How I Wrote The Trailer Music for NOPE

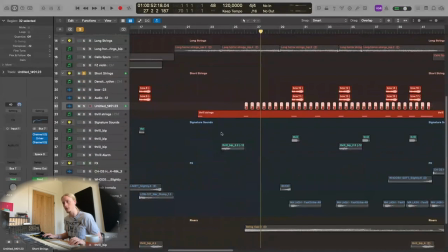[11:40]
And that's just my own violin. I do something to, and this is Thrill.
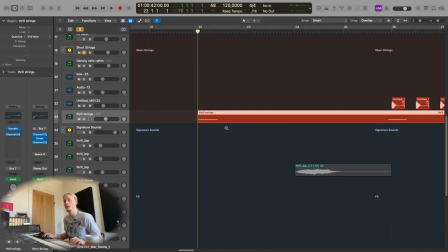[11:46]
Again, I had, well, yeah, you could say I had quite the thrill with, no, I'm not gonna do that. I had fun with this library. Using those to create edit points too.
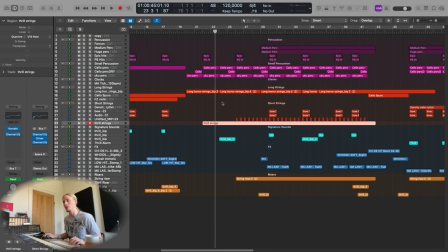[12:02]
You will see that I mentioned edit points a lot. It is the most important thing in this genre of music.
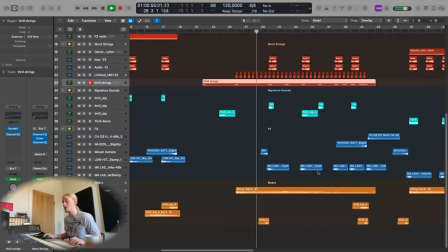[12:11]
We get through that, we get through some of the signature sounds, we start adding on a big riser and some bigger effects
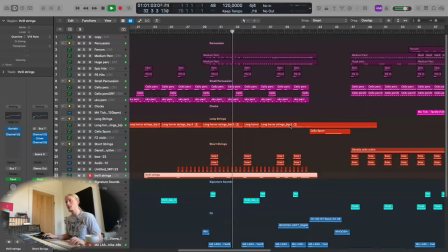[12:20]
and some bigger percussion to kind of drive it. Yeah.
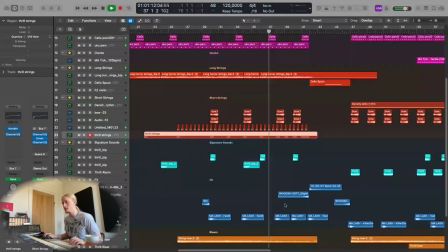[12:27]
And that's basically it for elements for this one, and then we just build it with the risers and we get to the big end.
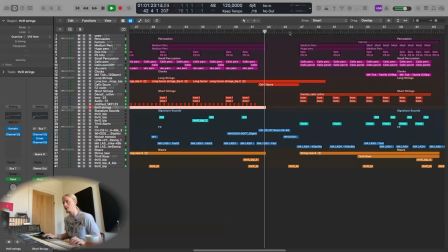[12:36]
Yeah, then we have a quiet interlude,
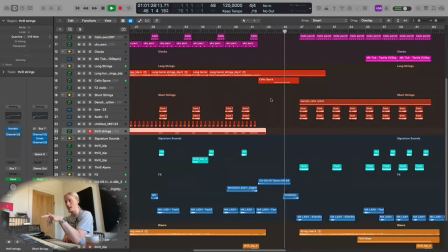[12:39]
which at the time of this track was very popular with editors. They kind of did this short pause in between the midsection and the back end of the track.
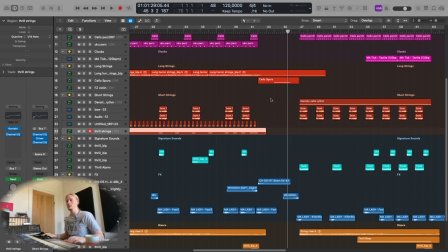[12:53]
They kind of stopped doing that now, but at the time it was me trying to follow an edit trend.
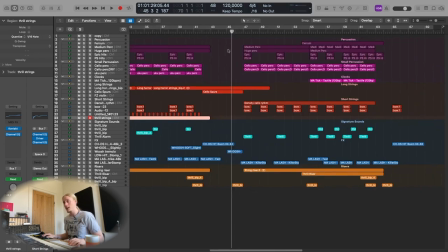[13:01]
Then we get into the last part. And some coffee.
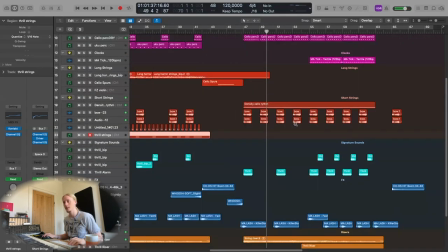[13:10]
And we kind of, we build up the pace here.
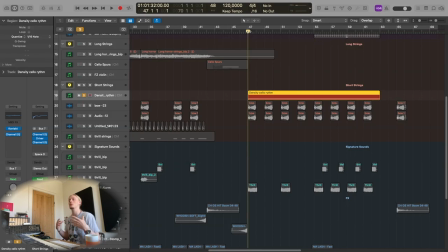[13:13]
This is one of the best kind of solo cello libraries for this kind of stuff. Not for big melodic stuff, but for pacing stuff and horror and thriller. Density by Mammoth Audio. Oh God, please don't crash.
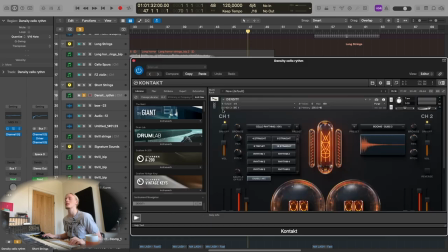[13:30]
Please don't crash. Thank you.
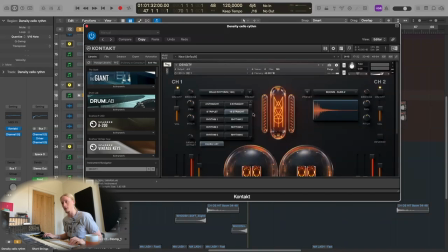[13:33]
This is probably, well, it's not probably, it is my most used cello library.
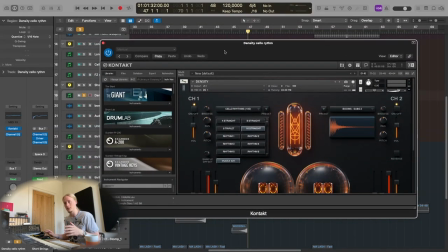[13:39]
It's, if you don't have density and you do this kind of horror thriller darker stuff, it's worth it, trust me.
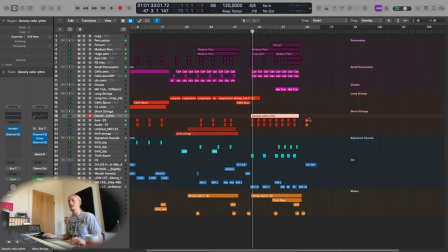[13:49]
And basically this third act is just compiling everything we've had up until this point into a more, and we kind of accelerated into
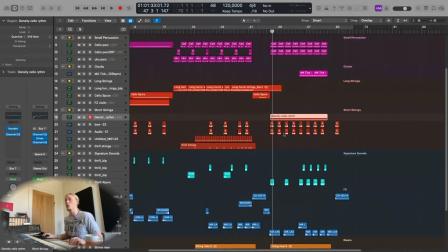[14:01]
more intensity, which is basically what trailer music is starting out sparse and building the intensity all the way through to the big end.
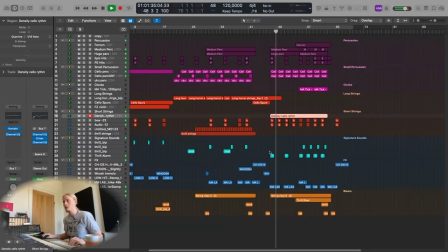[14:12]
So that's basically it. There's no really new elements besides the cello.
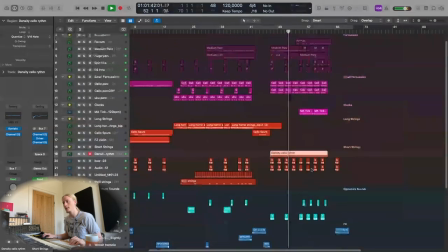[14:17]
We still have our signature sounds, we have the sound effects, our rises, and the only new thing is some harder percussion.
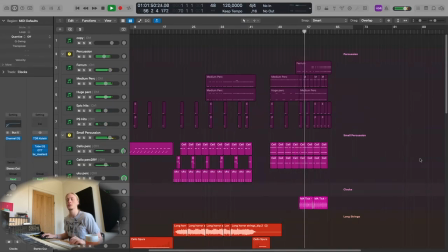[14:28]
And the also beloved at this time,
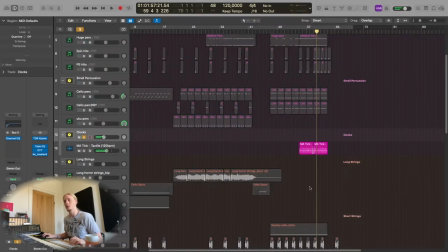[14:35]
the clock. And I actually don't know if it was me kind of making it go, yeah.
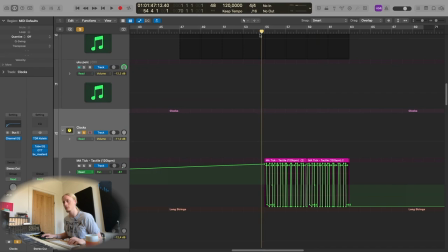[14:43]
Oh, I did quite the automation on this one to kind of give that stereo effect, which can be cool.
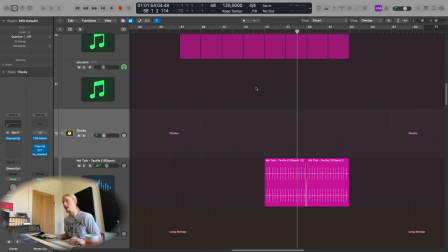[14:54]
Some editors might not like it, but it's there.
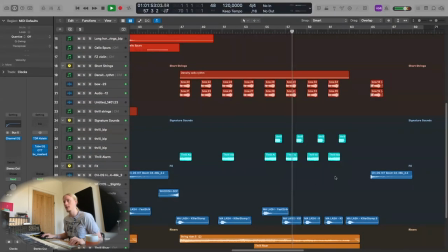[15:00]
And we build it all with big rises, more effects, more frequent signature sounds, more intensity.
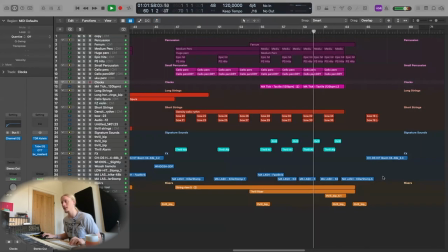[15:09]
We build it up to the big end. And then we have the final, you get the Nope logo of whoever is using it.
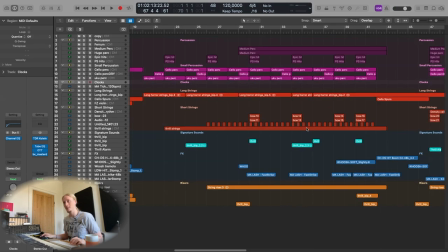[15:25]
And that's it for the track. I would love to go into the mixing of this, but it's so old, this track.
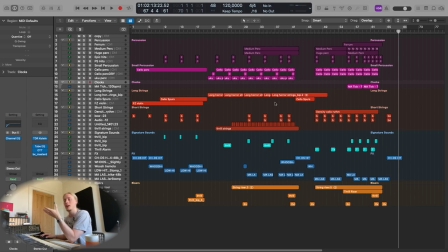[15:34]
And it's not really up, even though it just got placed. It's, in my opinion, it's not up to the standard of trailer music now.